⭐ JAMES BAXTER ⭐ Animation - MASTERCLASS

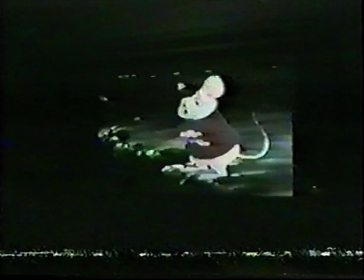Goes to there.
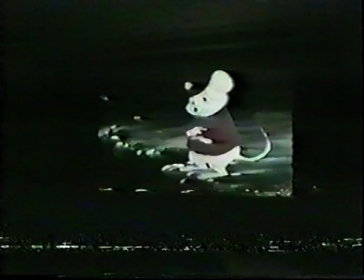And goes to there. It's like about three or four keys, I think. It's really just coming down and then back as he says come with a blink.
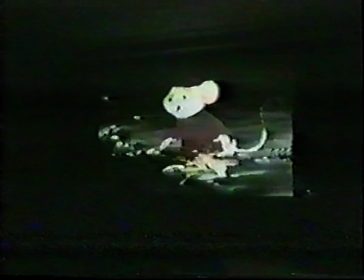Starts off.
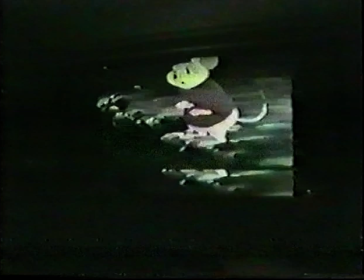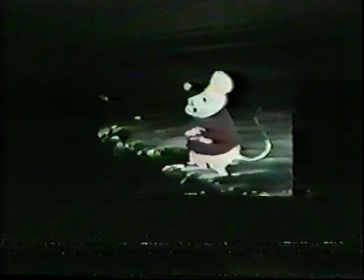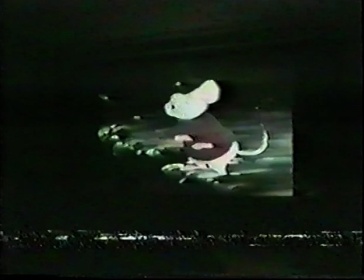Probably the first one.
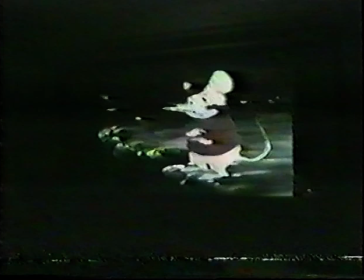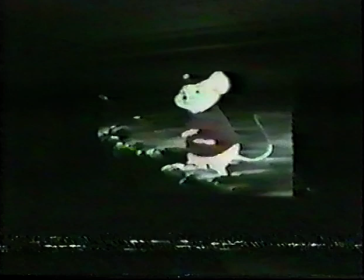And then slow into that one. And then when he changes direction here, he just has another key at the top. That one.
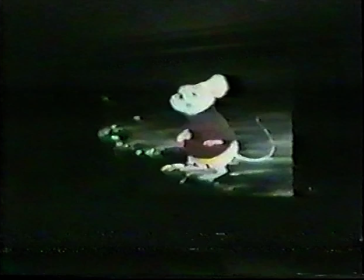And pretty much immediately after that key, you can see his foot picks up, so this is the start of the walking action.
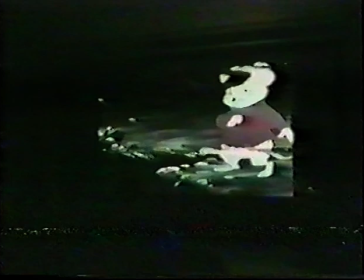This moves forward.
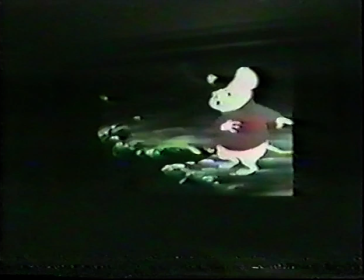There we go. You can just watch his feet.
But think of it. I was a pirate.
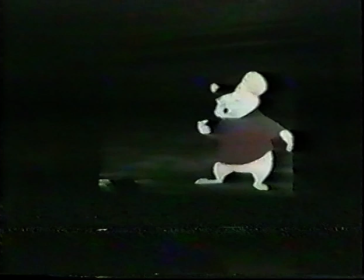I wouldn't hide anything back there.
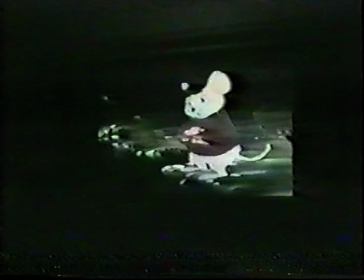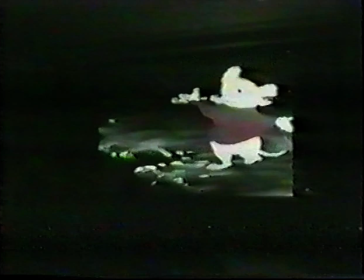Come to think of it.
He has this thing where he hits his first dialogue accent.
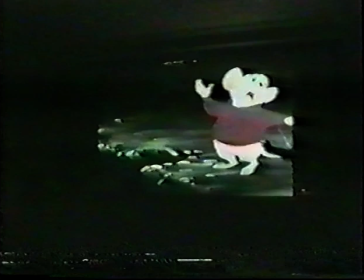There, which is how it was thumbnailed.
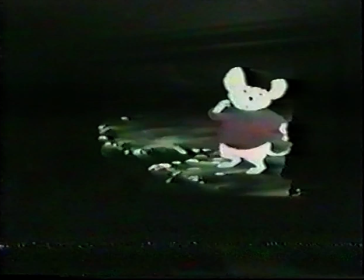But what he does is fits it into the walk in such a way that his body is on the way up as it's happening, or it's sort of reaching the crest of the up and down to sort of enhance that head accent. I mean, it's an up and back head accent, so it makes sense to sort of combine that with part of the walk,
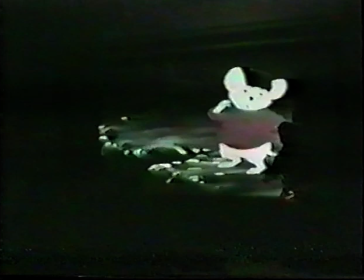which is also going up to get the strength of both of those actions. Now, if he just timed it so he was doing that head accent, but his body was coming down, it just wouldn't be quite as strong.
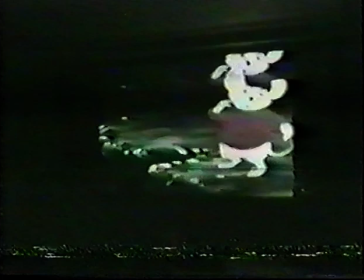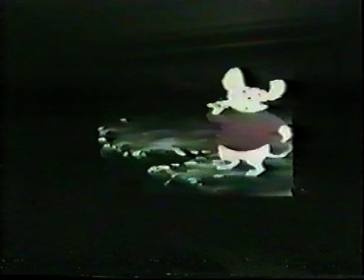This step here when he goes back.
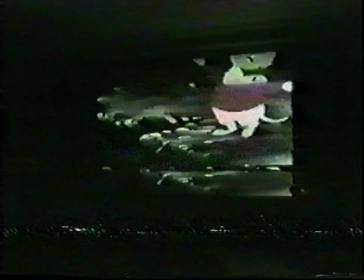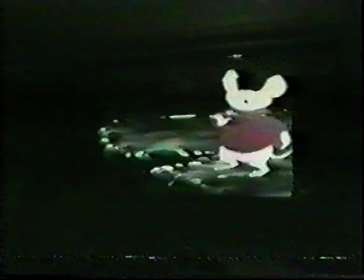He's got a little expansive hand gesture as well.
Really?
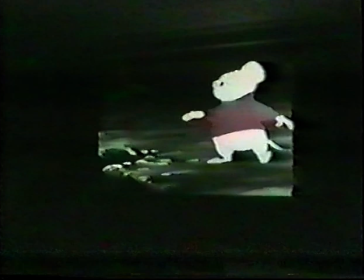I was a pirate, I wouldn't hide
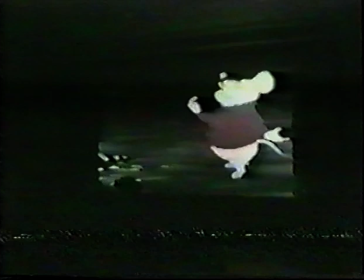anything back there.
Right. So it looks to me like he's done about every other drawing on this warp, you know.
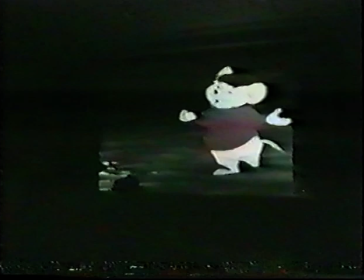Because of fairly complicated action, the animator would need to do most of the drawings himself. He might be able to have a few of the bodies filled in by in-betweeners, but he looks a lot of these
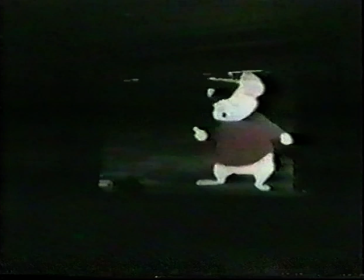hand gestures where he's these rotating hands.
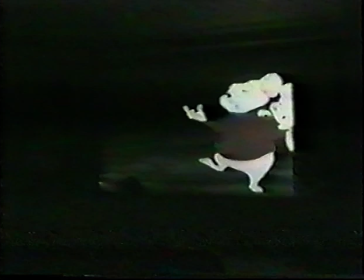There he is, got me in it. Gone. All right. Anything back there?
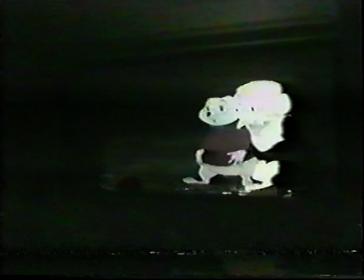This sort of rotating hand thing where he's just kind of doing this is a sort of almost a straight ahead type of an action. So probably what the animator did was to get this body and head thing working, you know, in a rough sort of stage, and then go back through the scene and start adding the little details
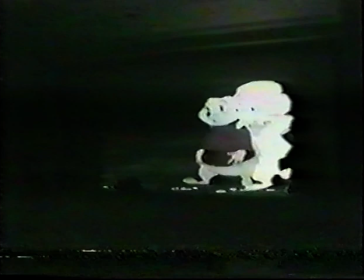like this, exactly what he wanted these hands to do. And then maybe go back through the scene again, add the tail to make sure it was sort of bouncing along nicely. So essentially, it's sort of a layering process.
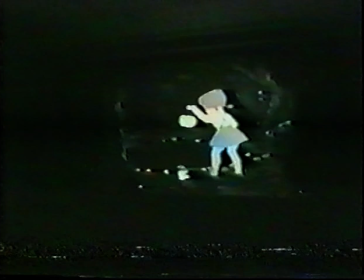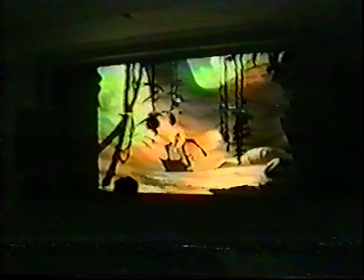Let's see what's next. Oh, I got the lights down.
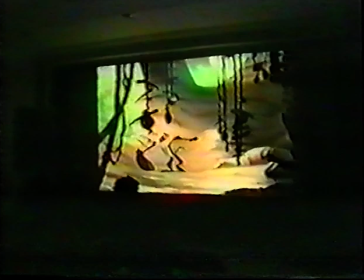Well, this is mine, so I can tell you exactly what I'm thinking. I'm not showing you this just because I think it's good on it.